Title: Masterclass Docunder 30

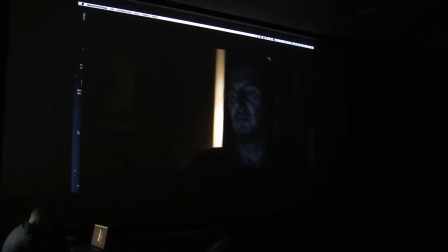questo è sempre il trattamento Parigi e
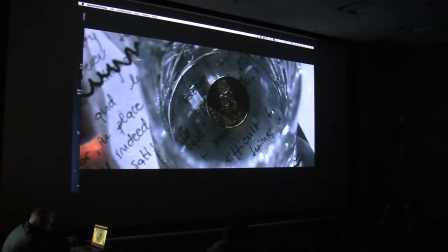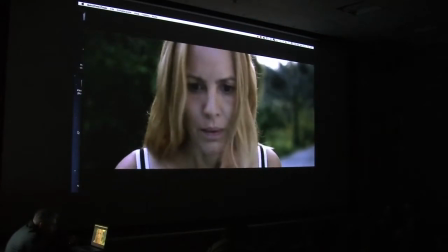qua siamo a New York, per cui c'è ciano, neri freddi,
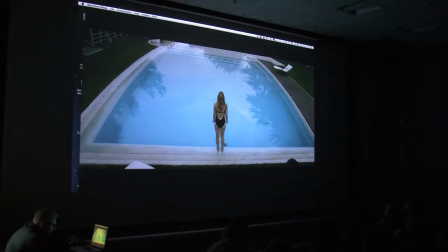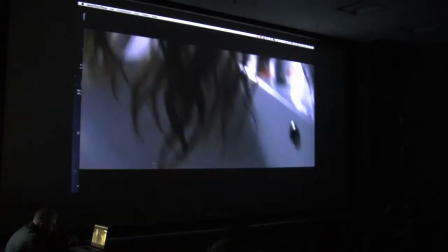come vedete le differenze non sono abissali, però in qualche modo vi portano in un mondo
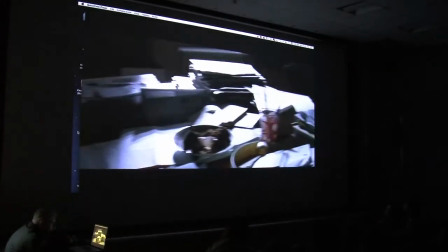diverso che in qualche modo etichetta la geografia del film,
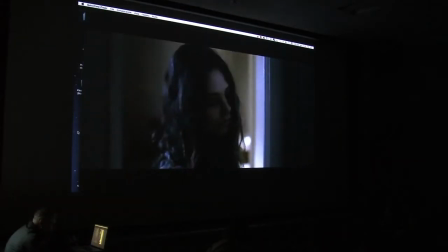questo è sempre New in realtà è sempre nel teatro di Cinecittà,
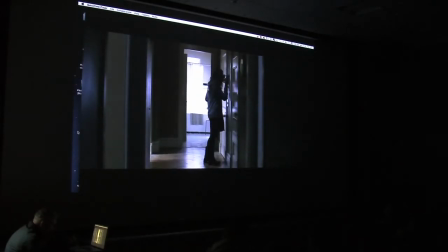sempre
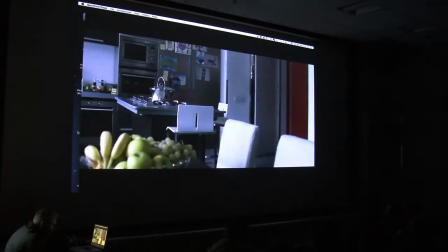New York, in
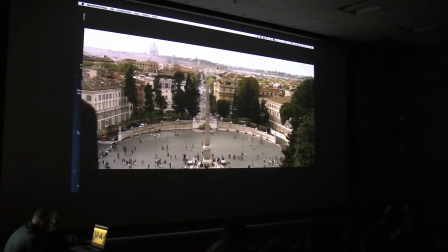realtà anche questa è Roma, vedete potete apprezzarli, i neri più caldi ed è la stessa location del provino.
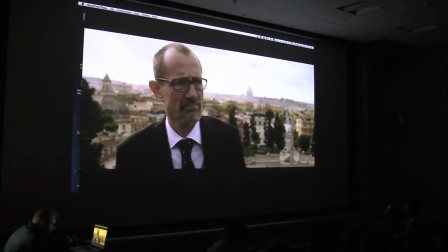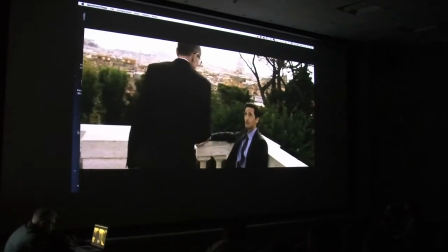Per favore può commentare che tipo di luce o riflettore o pannele avete utilizzato per queste inquadrature?
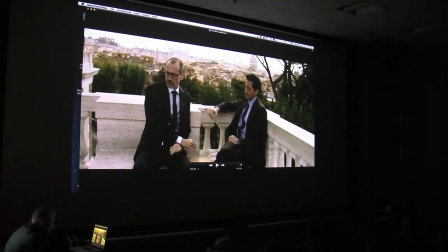Top secret! ma non è un master class no, è una battuta grazie in realtà guarda, io in esterno vuoi sapere che tipo di proiettore? in realtà qua
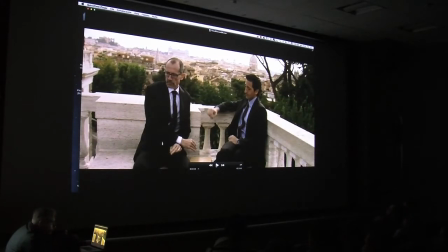c'è soltanto una superficie bianca polistirolo, due per uno che ribatteva un po' schedeva un po' il viso degli attori da sinistra perché probabilmente il sole è dietro
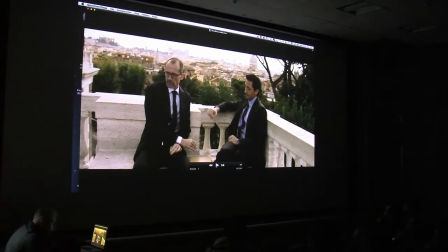di loro o sulla destra quindi a schiarire un po' i loro visi, ad aggiustare, ad aiutare un po' i loro visi c'era un polistirolo io se posso in esterno cerco di non usare mai luce nel senso che cerco di usare la luce naturale e quindi poi dopo magari 5 minuti dedichiamo all'uso della luce naturale
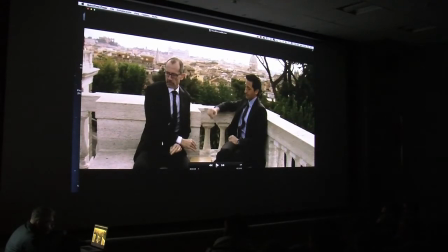perché la trovo più, scusate, gioco di parole, naturale, nel senso che a me non piace quando vedo, sento la luce artificiale e in esterno se uno ne mette, è molto facile sentirla, qui invece ho cercato di lavorare,
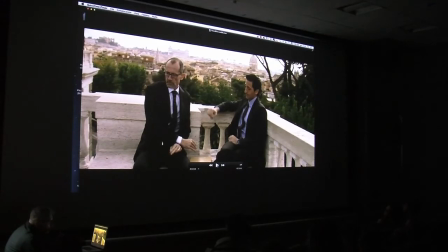la metto solo quando lo so, in esterno uno comincia a girare con il sole poi a un certo punto si annula, comincia a piovere oppure si diventa tutto scuro, si va verso il tramonto spinto allora se voglio legare le scene che ho girato
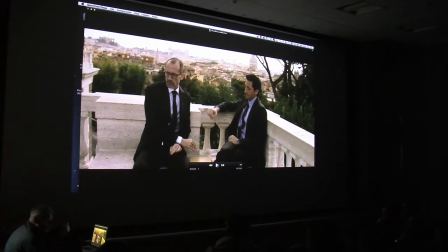a inizio giornata con quelle che giro a fine giornata magari io devo utilizzare la luce artificiale in questi casi più grossa è, meglio è quindi un 6.000 piuttosto che un 12.000 o un 4.000 adesso fanno delle scariche,
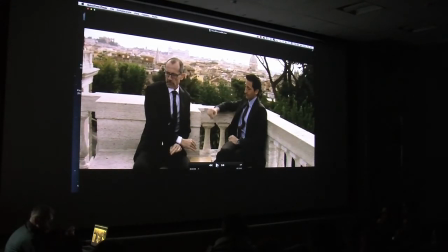sono luci a scarica molto piccole, compatte, che spingono tanto tipo quelle che una volta erano 12.000 adesso sono diventate 6.000 e hanno la
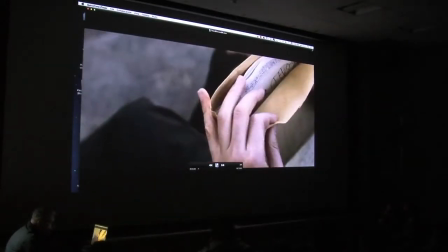stessa resa però in questo caso specifico non ho utilizzato niente domanda banale si sono girati in pellico o in digitale? no,
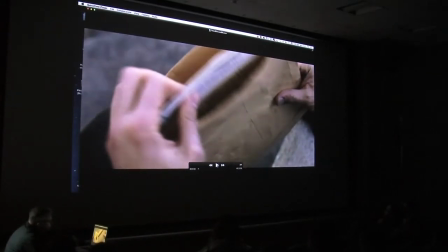stiamo parlando di digitale io praticamente dopo anche qui apronteremo un attimo dal 2011 non giro più un metro di pellicola io mi ritengo fortunato perché ho cominciato con la pellicola
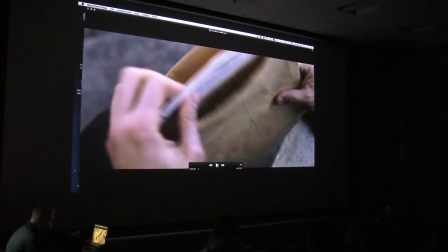più o meno a metà della mia